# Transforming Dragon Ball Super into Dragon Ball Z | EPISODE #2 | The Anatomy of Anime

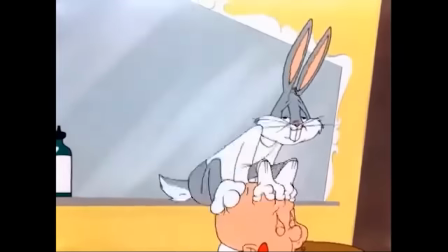0s
Last week, myself and my friends got together, flexed our creative muscles, and drew some stuff.
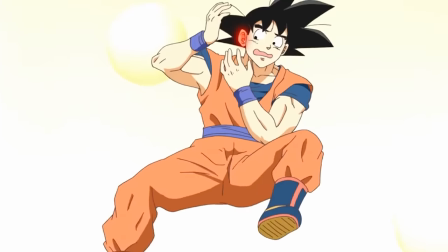5s
What sort of stuff? Well, we took some stills from Dragon Ball Super and changed the style to...
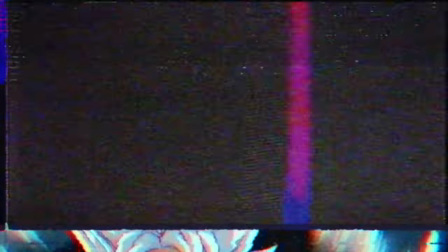13s
Dragon Ball Z. Alright, so just like last time, myself and my friends, Trev, Anime AJ,
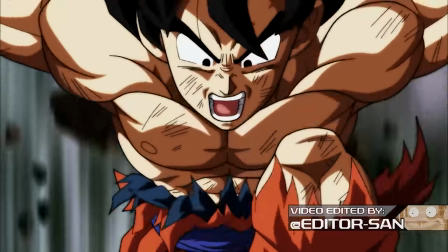18s
and Editor San will be cycling through some of the most iconic stills from the series and... well, transforming them into one of Dragon Ball Z's various art styles.
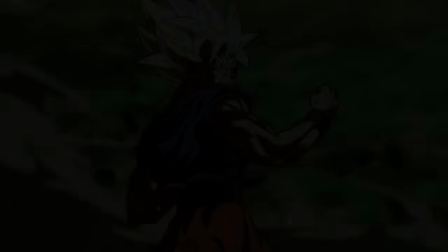26s
So, who's drawing first?
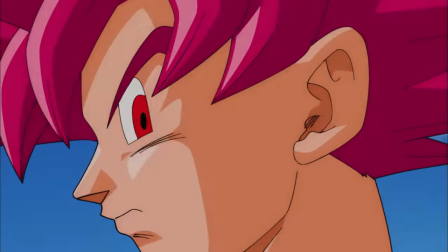32s
Anime AJ. The first drawing on the chopping block is the Super Saiyan God debut from Episode 9 of the Dragon Ball Super series.
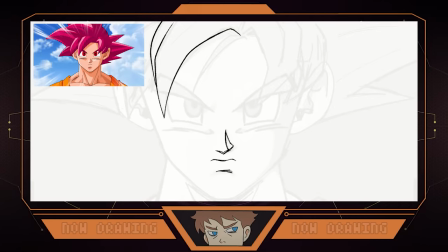38s
The God form is an awkward one to transform back into the days of old. It's a simple design with slim features and rare eye design.
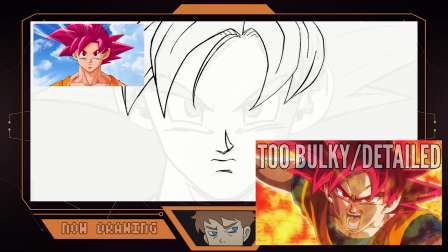45s
You can't simply bulk it up and add loads of shading because that'll make it look wrong, which is why, although incredibly well drawn,
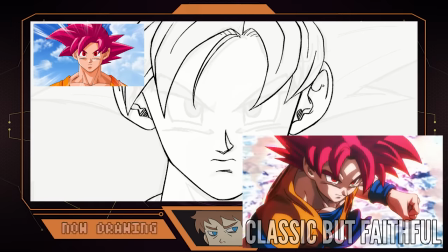52s
some of the God drawings in Dragon Ball Super Broly weren't quite in line with Toriyama's design philosophy for this form.
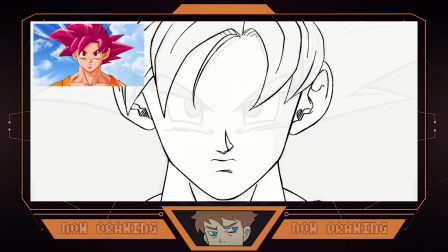58s
To try and avoid this, Eiji decided to try and channel an icon of the industry's style instead. Katsuyoshi Nakatsuru.
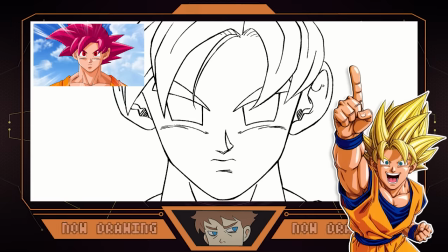64s
Nakatsuru is one of the longest standing animators in the series working on pretty much every single iteration of the
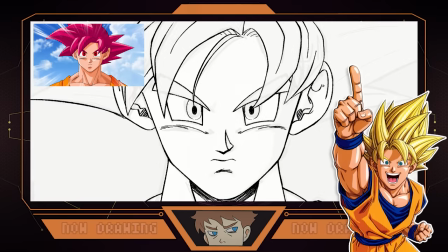70s
series including Battle of Gods and Super and serving as a character designer for the Buu arc and GT.
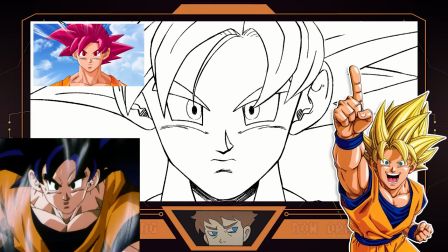76s
His style at the time was very ahead of its time which lends itself well to the modern form's designs while also maintaining that classic feel with its approach to shading and hair shapes.
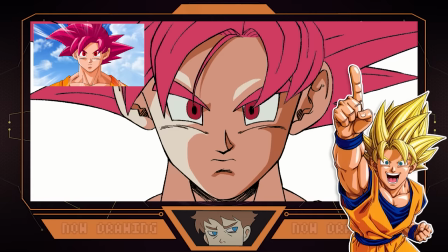85s
The original piece of artwork from Dragon Ball Super is fine enough and largely adheres to Super's model sheets drawn by Tadayoshi Yamamuro.
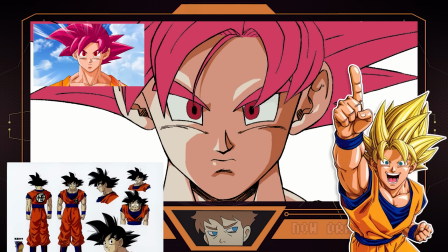91s
These sheets are effectively the guidelines animators are expected to adhere to when drawing the characters. However, regrettably, it's those very character sheets that many people, including us, have taken issue with over the years.
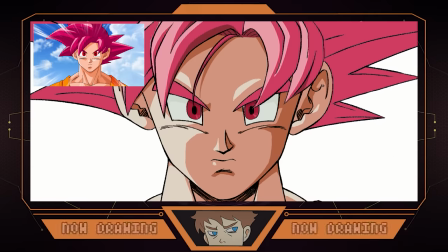102s
But in this drawing AJ's working on, it's clear he's after fixing the various issues with the prior design by coming up with an interesting compromise and injecting some life back into it.
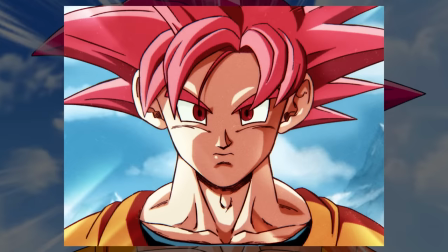111s
And once we apply the filter, the classic effect is achieved perfectly. Looking like something straight out of the Boo arc, matches the Super Saiyan God in all of its glory.
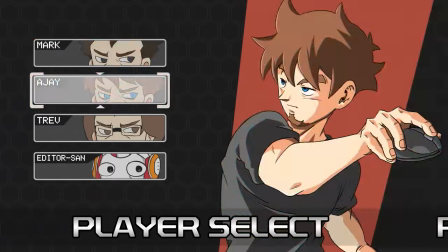119s
And continuing this momentum into the Resurrection F arc comes... KJ again.
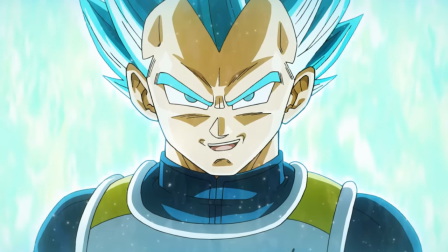125s
Something you might notice about this still is that it doesn't actually come from the Dragon Ball Super TV show, but instead from the Resurrection F film from 2015.
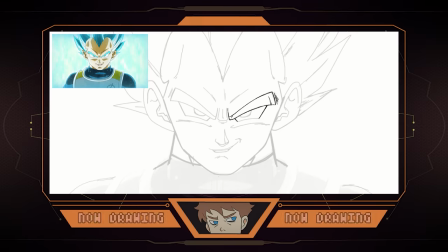134s
This is really only because the Resurrection F arc of the TV series melted and doesn't exactly represent the intended style. Again, much like the last video, we're not redrawing these pieces to necessarily fix anything, were simply interested in highlighting the differences between the two eras, and to give you insight into where Super's approach could have made changes to evoke the aesthetics of old.
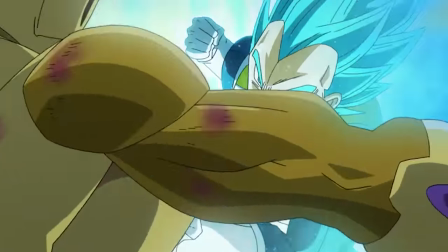153s
This particular sequence comes from Yuki Hayashi, who animated part of the spectacular Gogeta fight in Dragon Ball Super Broly,
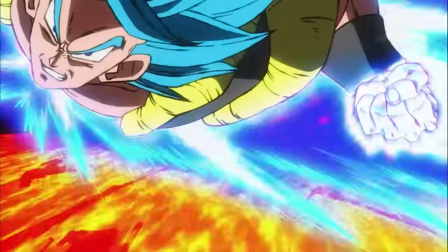159s
sporting incredible designs that are a far cry from what's on display here.
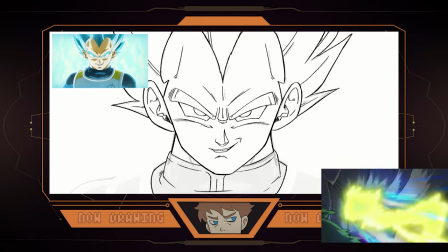163s
This is because Nohira Shintani chose not to correct artwork, while Hayashi's contribution in the Frieza film was totally redrawn by Tadayoshi Yamamuro.
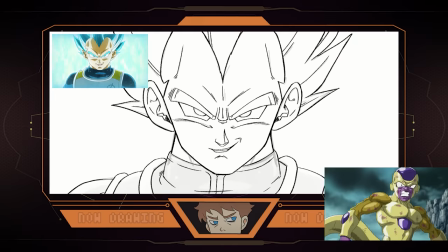172s
Much like every frame on that film, by the way.
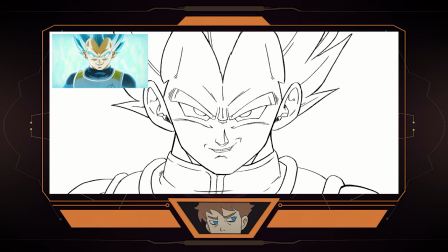174s
AJ, on the other hand, has decided to take a different approach, once again rolling with Nakatsuru's style for the very same reasons found in the Super Saiyan God example.
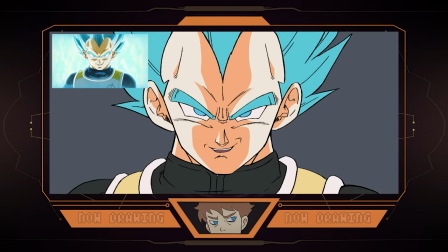182s
Much like Goku Black last week, trying to deal with modern, bright, and glowy forms while maintaining that classic look is incredibly hard. Those kinds of heavily processed aesthetics didn't really exist back in the day, so although the drawing is a perfectly classic rendition that honors Nakatsuru very well, the final results don't quite tickle the same nostalgic part of our brains like the others have done. At least us.
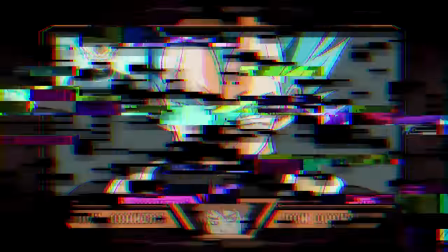201s
But we'll let you decide. Let us know down below.
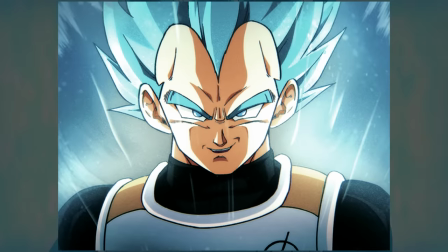204s
Once again, using his trusty Photoshop skills, AJ's transformed this still into an approximation of what Dragon Ball Z may have offered this form back in the day.
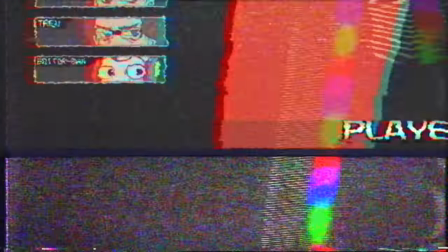212s
Now that we have Battle of Gods and Resurrection F out of the way, it's time to start diving into some new characters, and tackling our next drawing is...
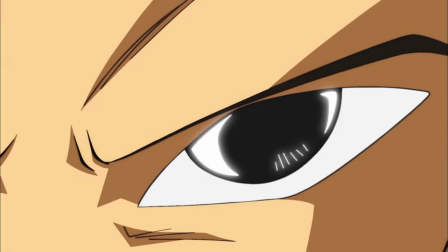219s
TREVOR. It will be the case in some of the drawings within this video that only minute alterations will be needed on a given illustration,
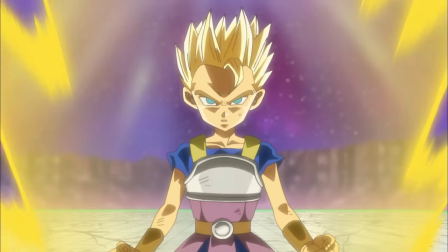226s
with the majority of the noticeable changes on those drawings coming by way of the compositing courtesy of AJ and his filters.
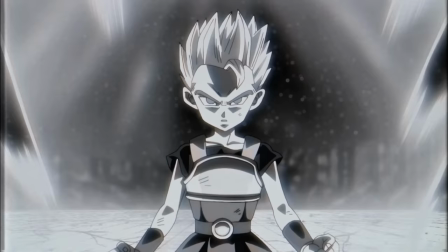232s
But this is not one of those drawings.
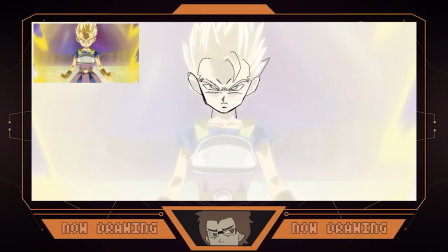235s
From the ground up, the very anatomical and artistic philosophy in this drawing needed to be reworked to grant the piece a more refined and classic feel.
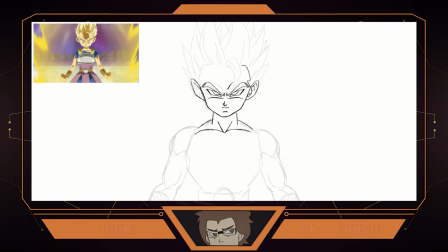242s
As mentioned in the prior video, the more modern additions to the series, Beerus, Whis, Kaba, Caulifla, etc., are a little on the scrawny side.
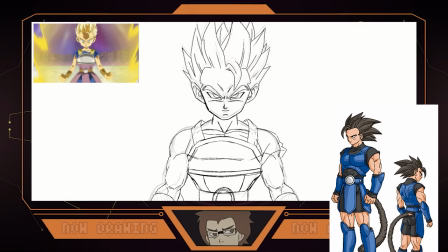249s
Although there are exceptions, Akira Toriyama has largely moved away from the bulky designs seen in the Saiyan and Frieza sagas.
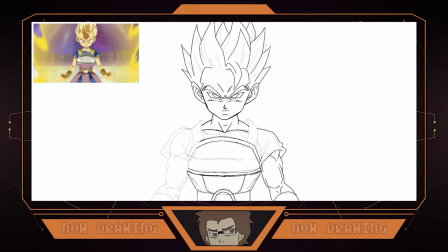255s
Now, as noted last week, this isn't a complaint, but just another of the numerous changes Toriyama's style has seen over the years. Thankfully, this offers a unique opportunity for the likes of Kaba, a character we identified as perfect for this sort of style shift.
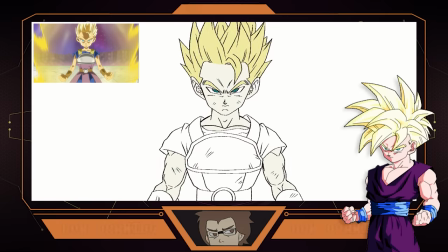268s
Terev is elected to take reference from the likes of Teen Gohan from the Cell Saga while implementing his older Yamamuro art style he's so adept at mimicking.
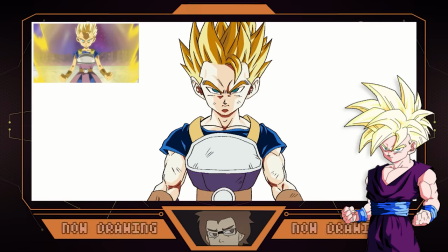276s
Bulking up the body, shrinking the head, and adding some life to the clothes are just some of the changes on an illustrative level to this piece.
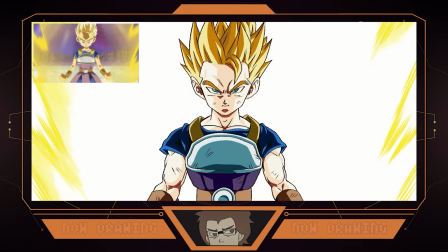282s
The most intense changes, however, come in the way of the color design, throwing out the colors from the super iteration and breathing new life into the piece with a period-appropriate palette.
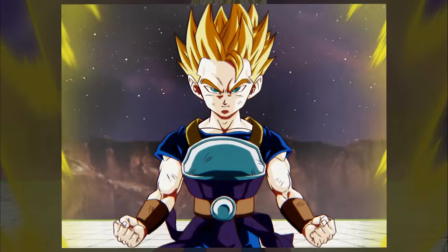290s
All that's left now is to apply the filter, and there you have it. Buff boy, Kaba, complete with DBZ aesthetics.
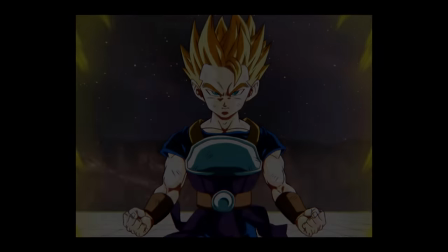297s
Great job, Trev. Next up for drawing, Trev once more.
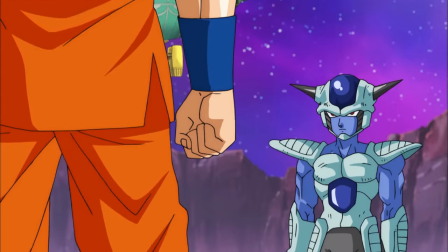301s
As soon as Frost was introduced in episode 32, I knew at some stage in my life our two paths would be drawn together in this fashion.
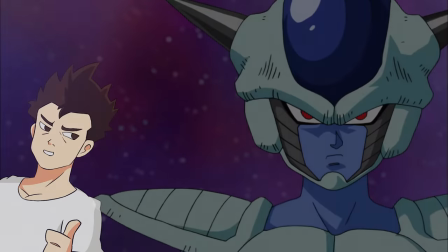309s
Pun absolutely intended.
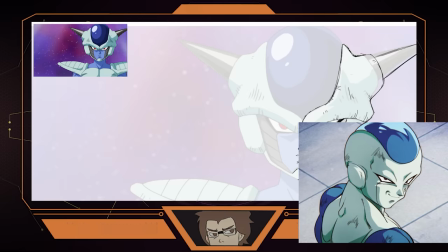310s
And given that I got to give his main form the old school treatment in the last video, I figured it was only fair that Trev got to try his hand at this incarnation of the character in a style that,
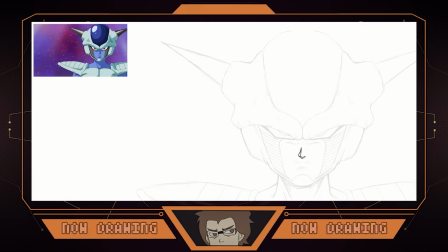319s
while both brilliant and iconic, is deceptively difficult to pull off effectively. Ladies and gentlemen, welcome to the Masaki Sato section of this video.
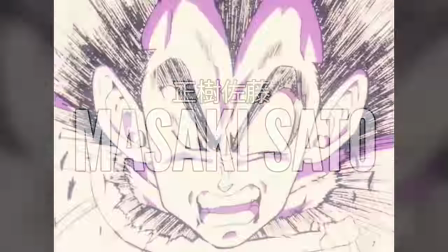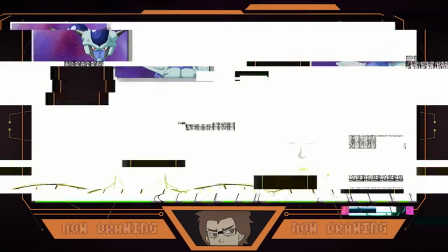333s
If you don't know about this legend of the Dragon Ball industry, then sit tight because this is my personal favorite style in all of the Dragon Ball series.
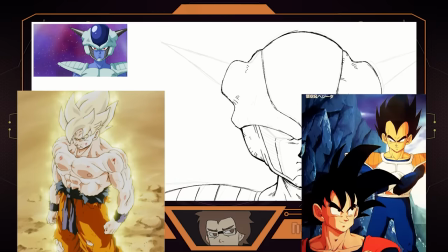341s
For many people, Minoru Maeda is the name that comes to mind when thinking of the classic Saiyan and Frieza arcs of Z. But contrary to popular belief,
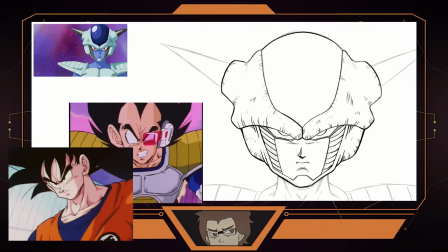349s
most of the spectacular drawings people attribute to him actually come from Asaki Sato, who worked under him at Studio Junio.
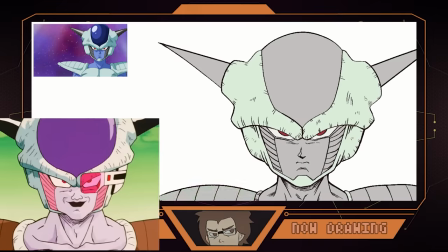354s
Which means, thankfully, Trev has some terrific references of Frieza drawn by Sato himself. Incredibly detailed collarbones, necks, and thick,
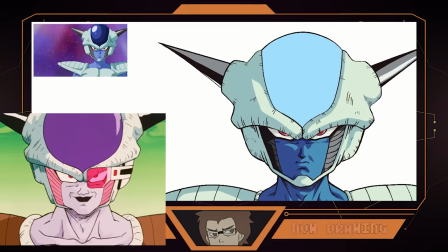362s
rich linework are just some of the many characteristics associated with this man, and Trev absolutely annihilated this challenge.
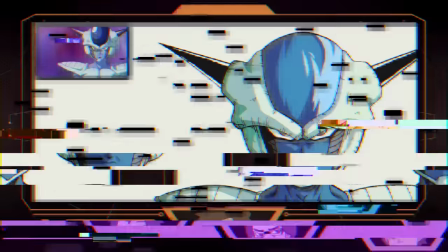369s
Lifting the colors from my piece last week, and there you have it. All that's left now is AJ's filter.
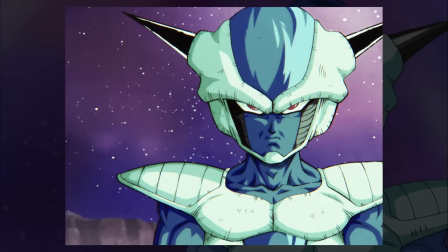375s
This is an incredibly impressive piece, I think. It looks not only authentic, but offers the character a subdued menace I thought he lacked in the Super Series.
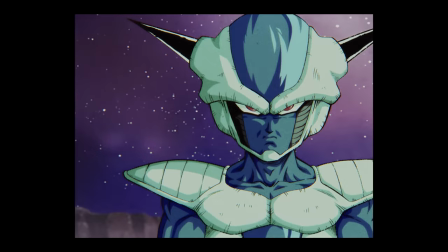383s
It's one of the many aspects of Sato's style I adore, and we are absolutely not done with this style yet.
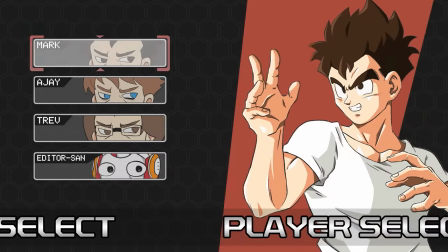389s
Next up, Me.
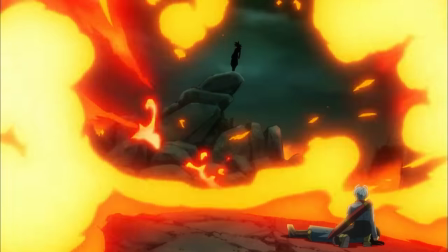391s
Episode 47 is one of the most impressive episodes in Super, I think, with one of the strongest endings to a single episode I've ever seen.
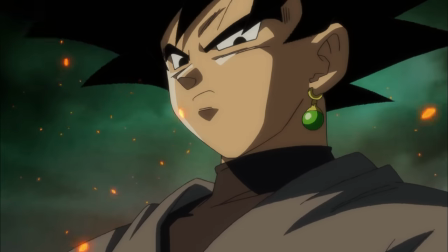398s
And while it's iconic and perfectly on model, it's also about as modern Yamamuro a drawing can get without being Super Dragon Ball heroes.
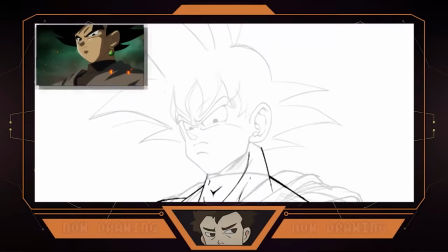405s
And with me currently having a craving only Masaki Sato can satisfy,
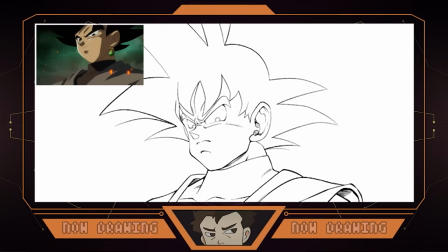409s
I knew I had some extra creative energy to expel on giving Goku Black, everyone's favorite edge boy, the Masaki Sato treatment.
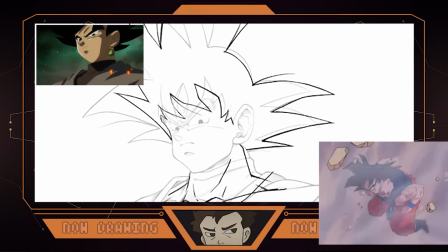417s
Masaki Sato is responsible for some of the best scenes in the series as I mentioned in the last drawing.
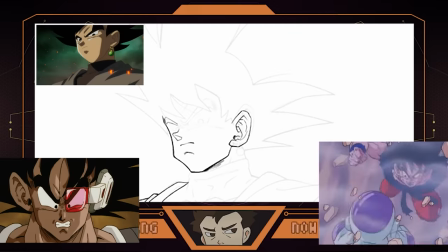421s
And thankfully, his work on the third Z-Movie meant I had a million amazing references of Turles to draw from for this other evil Goku design.
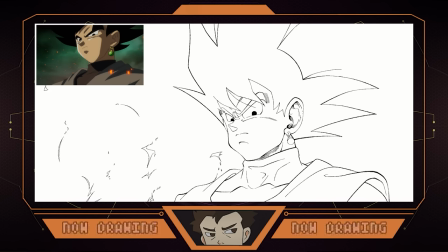429s
But, and this is the big but, I find this style incredibly difficult to draw.
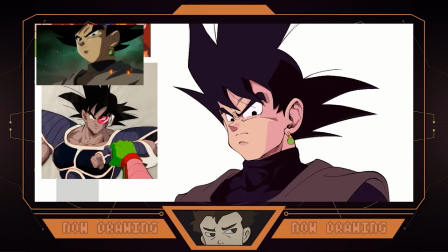434s
I combed through this series meticulously looking for references like a kid with a Where's Wally book, and the footage that you're looking at now reflects that very process.
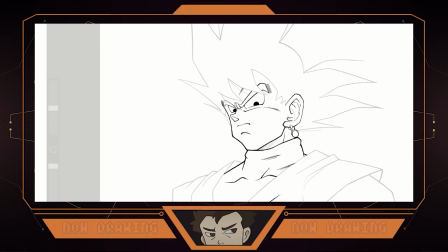442s
At numerous times, I think I'm finished, only to go back and change things drastically the next day.
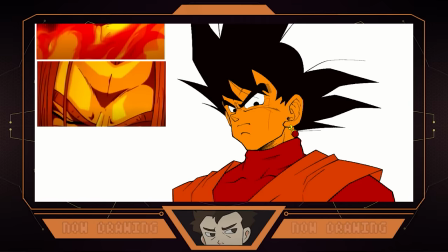447s
This piece took me three days of going back and forth, trying to iron down the style, making slight changes like with the face and massive ones with the clothes.
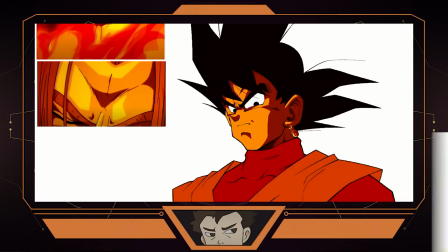455s
This piece was in every meaning of the phrase a team effort, and I honestly couldn't have reached this point without AJ, Trev, or Editor San.
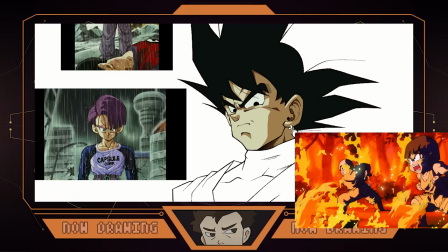462s
I'm very happy with how this turned out, and I even added some fire effects in the style of the Tree of Might film for added authenticity.
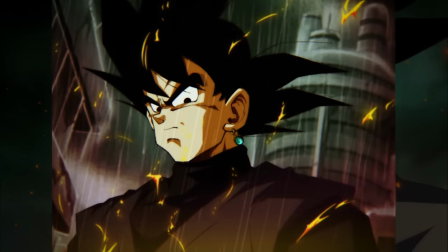469s
I hope you like it. And with the filter, courtesy of AJ, it really and truly looks like something that came out decades ago.
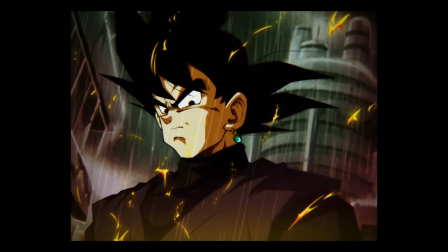474s
I wish I could say that this was the toughest drawing I attempted in this video, but it was actually the easiest.
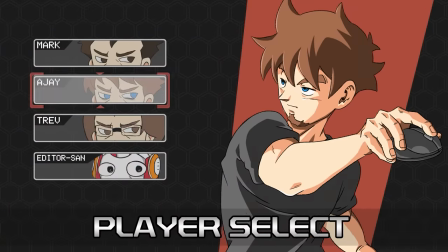480s
Time for me to rest now, though. Next up... Editor-san.